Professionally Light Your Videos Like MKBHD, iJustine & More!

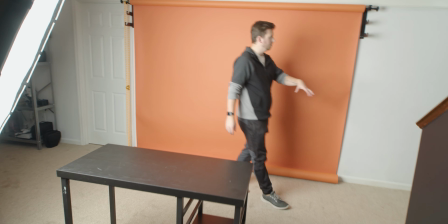208s
He usually has a light that's both in frame and illuminating,
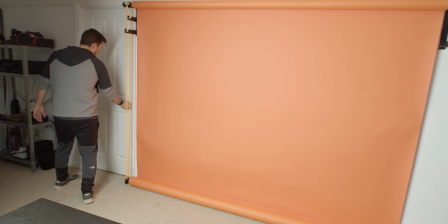213s
kind of helping create a nice little vignette in the back. and then on this guy we are going to
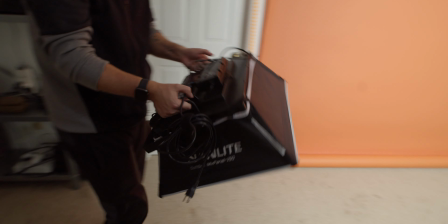220s
put the nanlite uh 150 mix panel is an awesome uh
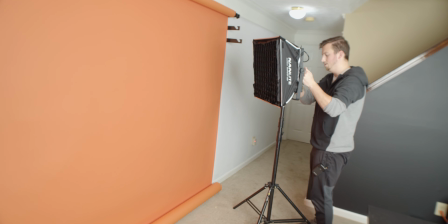225s
rgb light and the nice thing is it's got a soft box as
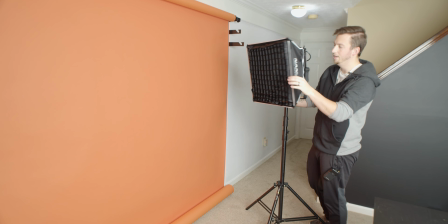231s
well as a grid on it so that way the grid will help focus the light exactly where we want it all right so we're kind of just splashing it
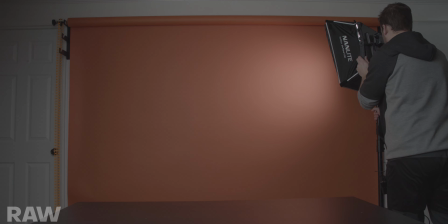240s
onto there and it's definitely a little hotter than
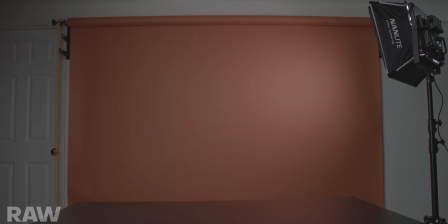245s
I want but it's also more in frame than I want so I'm gonna just back
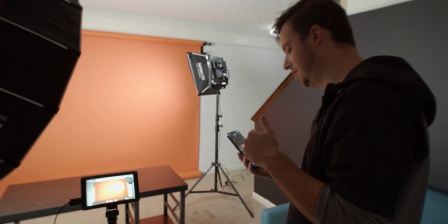249s
the light up and then on the left hand side he usually has some sort of like really
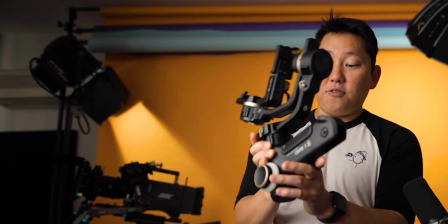254s
harsh kind of practical light essentially again shooting onto here we're
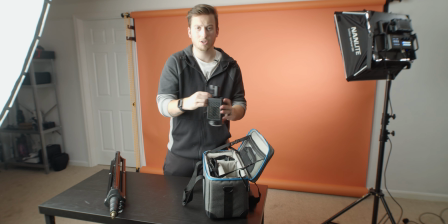259s
just going to use a little light that I will grab we're going to use the cute forza 60b and we'll just Keep it pretty simple
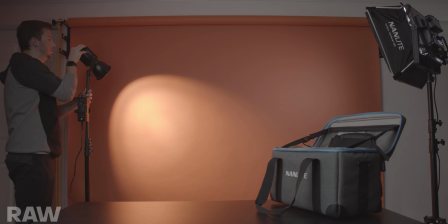267s
here and throw on the reflector. I'm actually gonna keep it kind of warmer. I'm gonna bring the intensity down.
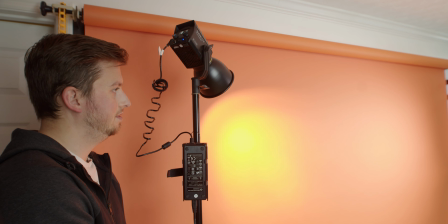276s
Something that goes against my instinct definitely is the lack of symmetry when it comes to lights and everything,
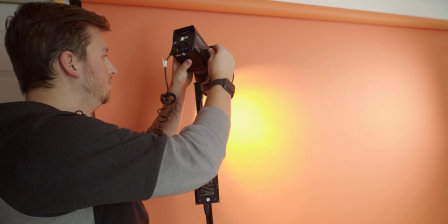286s
but that's the fun part of this challenge, trying something new and seeing how other creators are doing it.
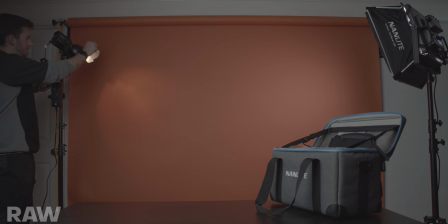292s
And he uses barn doors to kind of shape the light. I just want to see how this looks if I add a little stretchy diffuser thing that will like kind of look silly here but it'll kind of spread out
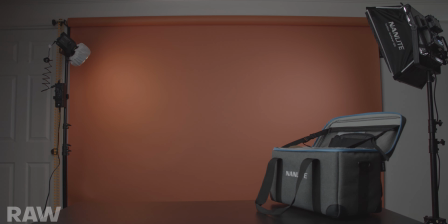305s
the light a little bit more make it a little less ugly I think yeah it's definitely looking better on the screen here more like
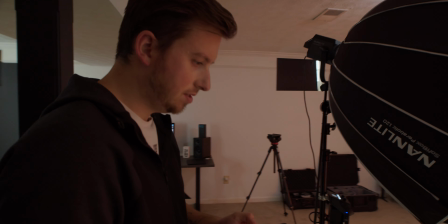315s
25 percent and actually both lights kind of add some warmth to it so
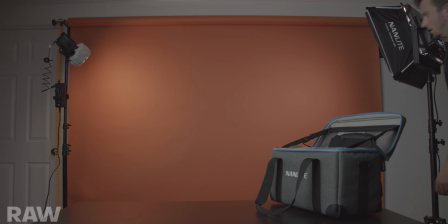322s
I'm going to change this from cool colors all right that's looking nice that's looking nice key light
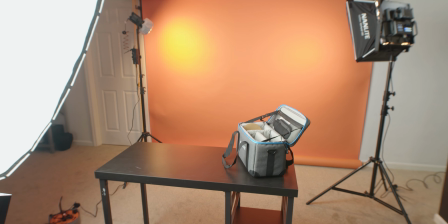328s
here I think this can be raised a little bit and angled down so
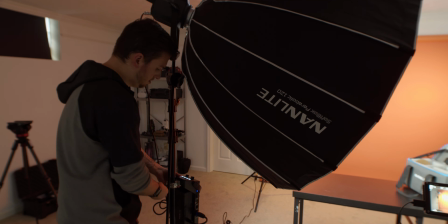334s
we're getting less of a splash on backdrop all
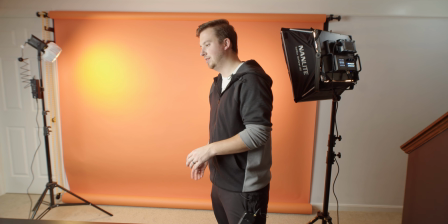340s
right so we just did the key a little bit and now everything is coming together pretty
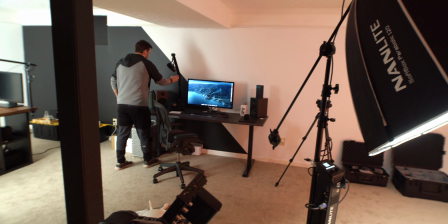345s
well so the last thing he has a microphone.
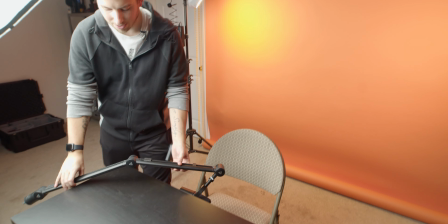350s
A lot of creators use like booms and keep things out of frame.
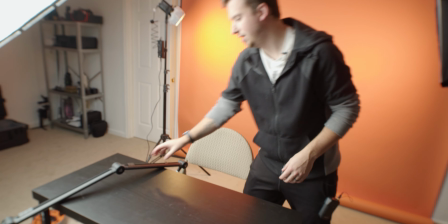357s
Not him. His mounting point I believe is usually out of frame but we're working with a small table here.
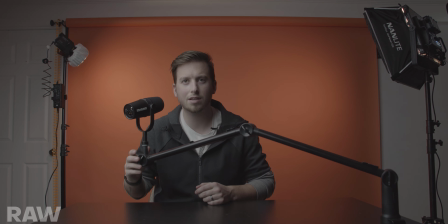364s
It goes kind of over like this. All right and yeah our levels are looking okay. Looking a little pasty with the cool tones here but we'll fix that in color correction.
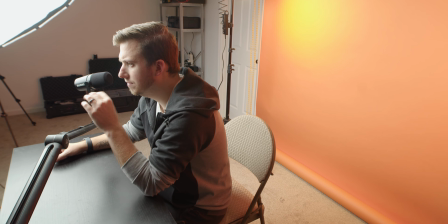376s
And yeah this boom arm looks kind of weird. Now The only thing that's looking off to me is I seem pretty far away from the camera.
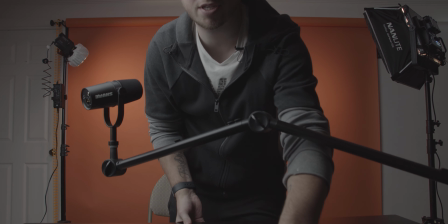385s
So I'm actually going to, more distance. Now I'm gonna have to move my key back a bit.
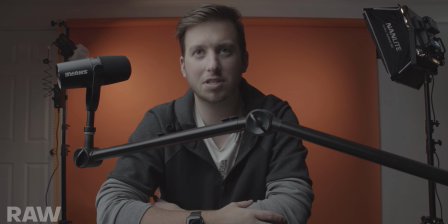392s
Alrighty, yeah, this looks pretty decent. It's pretty close.
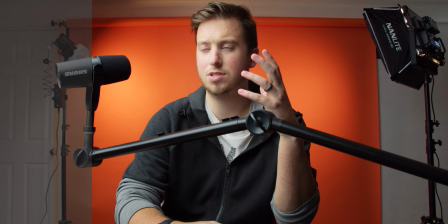395s
Again, I want to reiterate that I didn't do any research into how people shoot stuff, so I'm very curious if any of you creators see this.
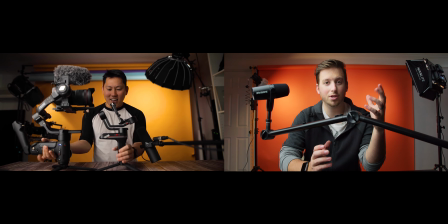404s
So PotatoJay, if you're watching, or any of the other creators, leave a comment down below. it would be awesome to see how accurate I was
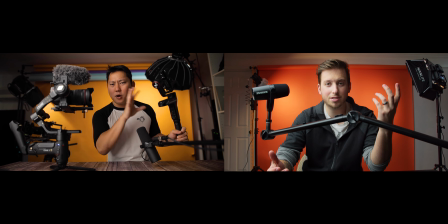412s
and what you did differently so yeah let me know what you guys think about this setup and hopefully you were able to learn a thing or two and
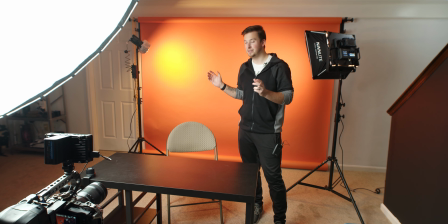421s
let's move on to the next one shall we all right so now that we're done with potato jet we're going to go from vibrant and orange and white to something a little bit more closer to my style which is black and grungy and awesome.
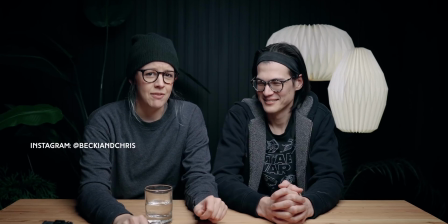435s
This is none other than the Becky and Chris setup.
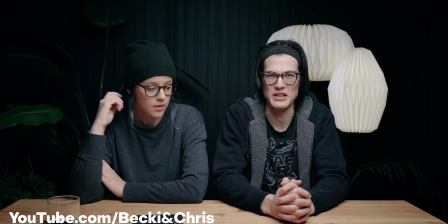439s
Becky and Chris is usually a lot of more single source what it looks like type lighting setups.
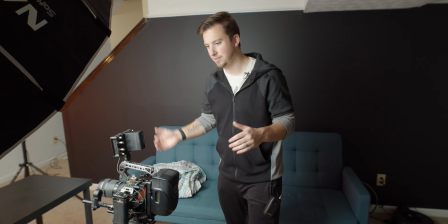446s
They like to keep the backgrounds very dark and all about the matte black everything and then kind of directly lit.
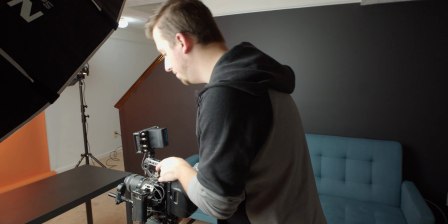454s
Alright so first thing we're going to do is just like last time we're going to frame up our shot before we move any lights and one thing i want to do is
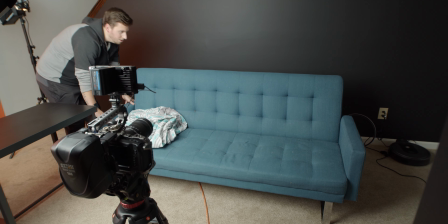462s
again create separation i'm going to move this couple feet off the wall get some separation i'm going to kill all these
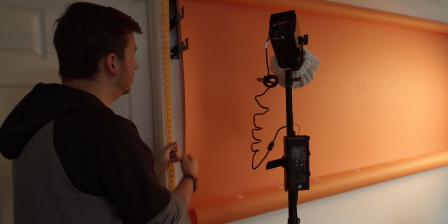470s
lights here by potato jet setup and again this will be a pretty basic
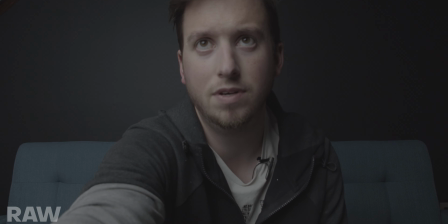475s
setup just because i don't have nearly as cool props and already
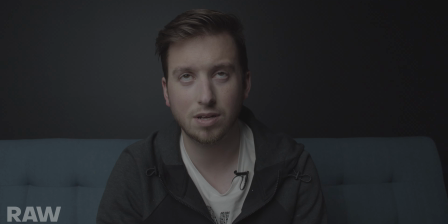480s
this is looking pretty good but i think we can improve upon a couple things here
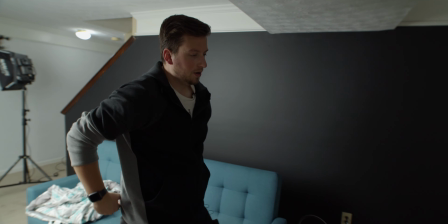485s
and one of that is if you're going for especially dark stuff you're
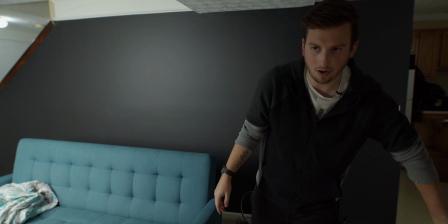491s
going to get a lot of light spill so you want to kill all other lights in the room so definitely the
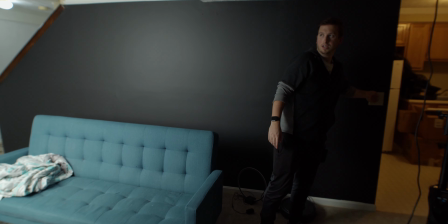496s
big one as well as there's a couple ceiling lights wrong one just
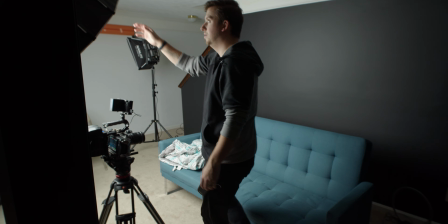500s
to remove any sort of bleed from there if we look at
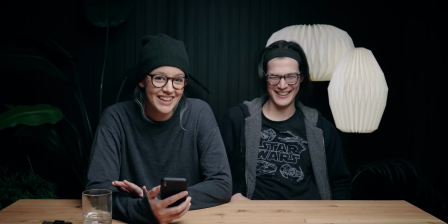505s
the reference footage they are pretty well lit
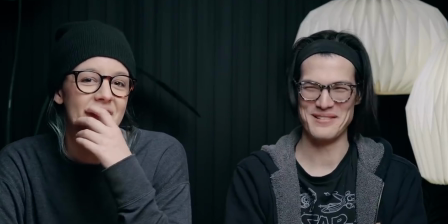510s
on both sides of their face so you can see in this example but right now,
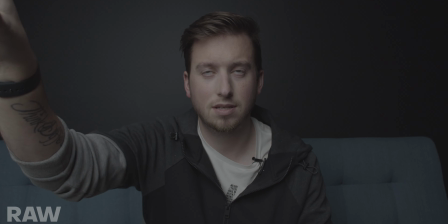515s
this side is clearly darker than this, and that's because the key light is on this side.
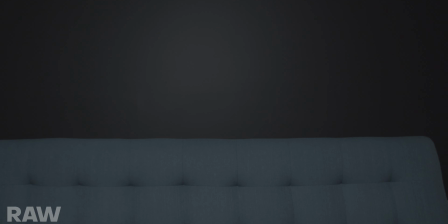521s
So if I move it directly behind the camera, and it's currently on 10%, I'm gonna take it down to like five.
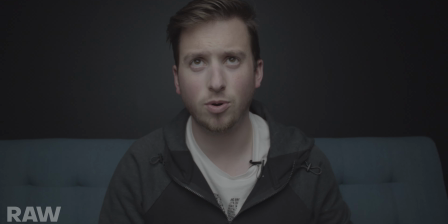529s
I'm also gonna open up the aperture on this lens. The YSE goes is 3.6, and this is looking pretty good, pretty good.
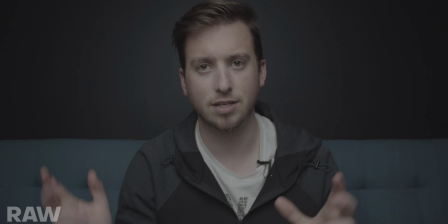537s
I absolutely love their color palettes that they use in video. So I like this black. I like the blue of this but we need some green now I don't have any plants real or fake
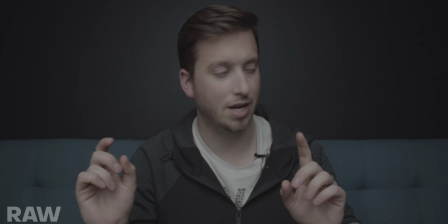550s
so I got to find something that's green one second does
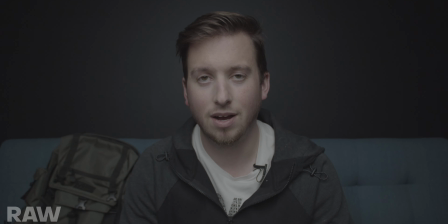556s
this count picture this as a plant all right so picture green there and then
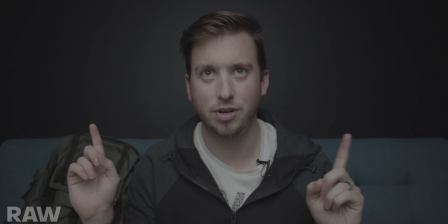561s
some nice painting or prints up here or textured
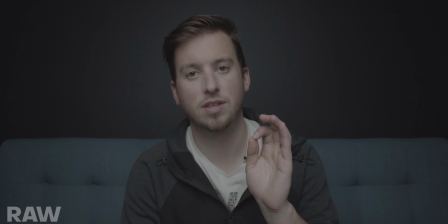567s
background what I absolutely love about becky and chris is they are obsessed with textures whether it is wood textures or
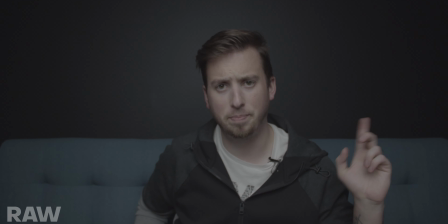575s
the kind of i don't even know what you call them paneled walls or anything oh
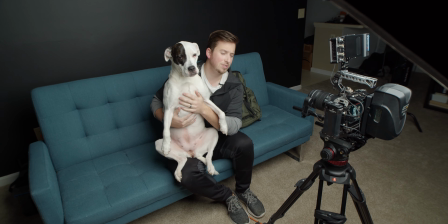582s
70 pound pitbull that's a lap dog right they also like to desaturate skin tones so hers works wonderfully again this is probably
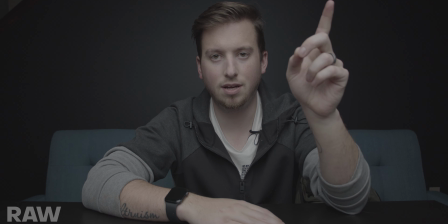591s
gonna look stupid because i'm sitting on a couch the other nice thing that this single source key light does is it gives a nice gradient to the background now i could
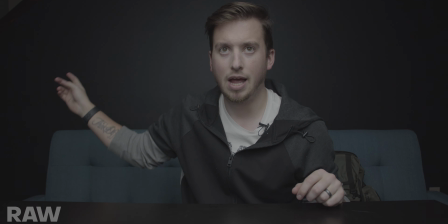600s
take one of the extra lights and shine it directly on the back and some creators do that but
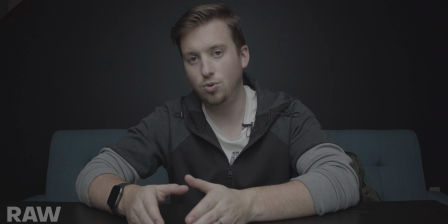607s
it seems as if becky and chris do a lot with a little when it comes to light
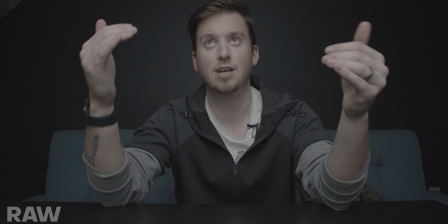612s
sources so i have a pretty big soft box kind of in front of me slash over me
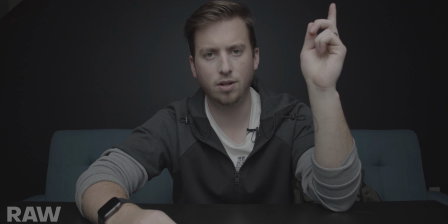617s
a little bit i believe i saw in their studio tour that they may even use a china ball to really kind of get a nice wrap around more of the studio
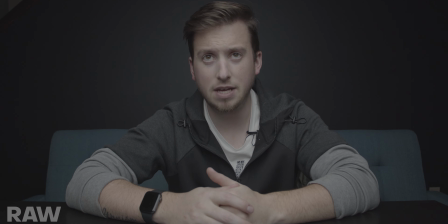626s
but what do you guys think pretty even lighting on the face and with a nice color grade this should look pretty close
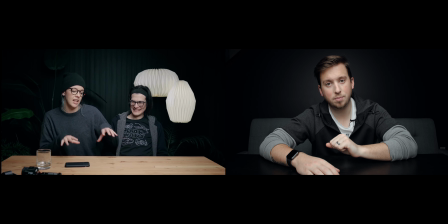634s
to what they've doing minus the lack of props and stuff you know I do think there is something missing from this setup
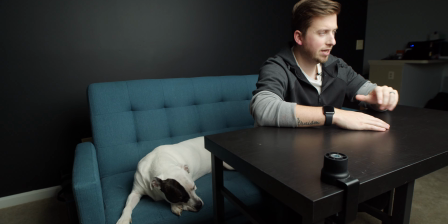641s
there is too much of the same color even though they're all about matte black be right back all right so this is not going to fill the frame these are just
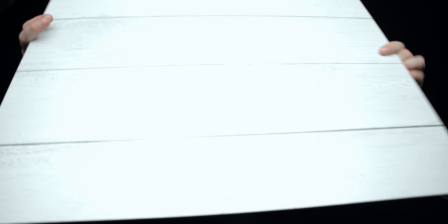649s
like textured patterns by a company called replica services
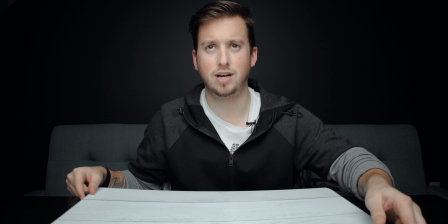655s
if you guys are listening please bring back your 16 by 9 extra large format square it's
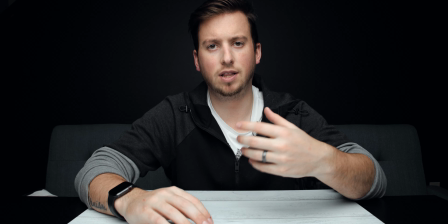660s
very hard to film so bring in some sort of lighter wood texture to break it up in addition
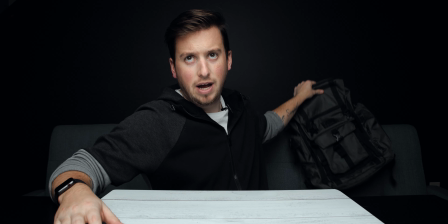665s
to different colored background props bringing in greens doing the
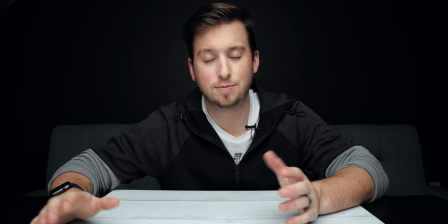670s
best i can here how do i do becky and chris let me know down in the comments below let's move on to the next setup all right so now we are going from becky
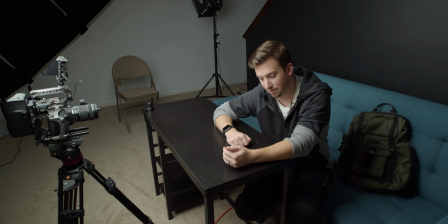678s
and chris to one of my favorite people that i've ever had the luxury to meet on this platform armando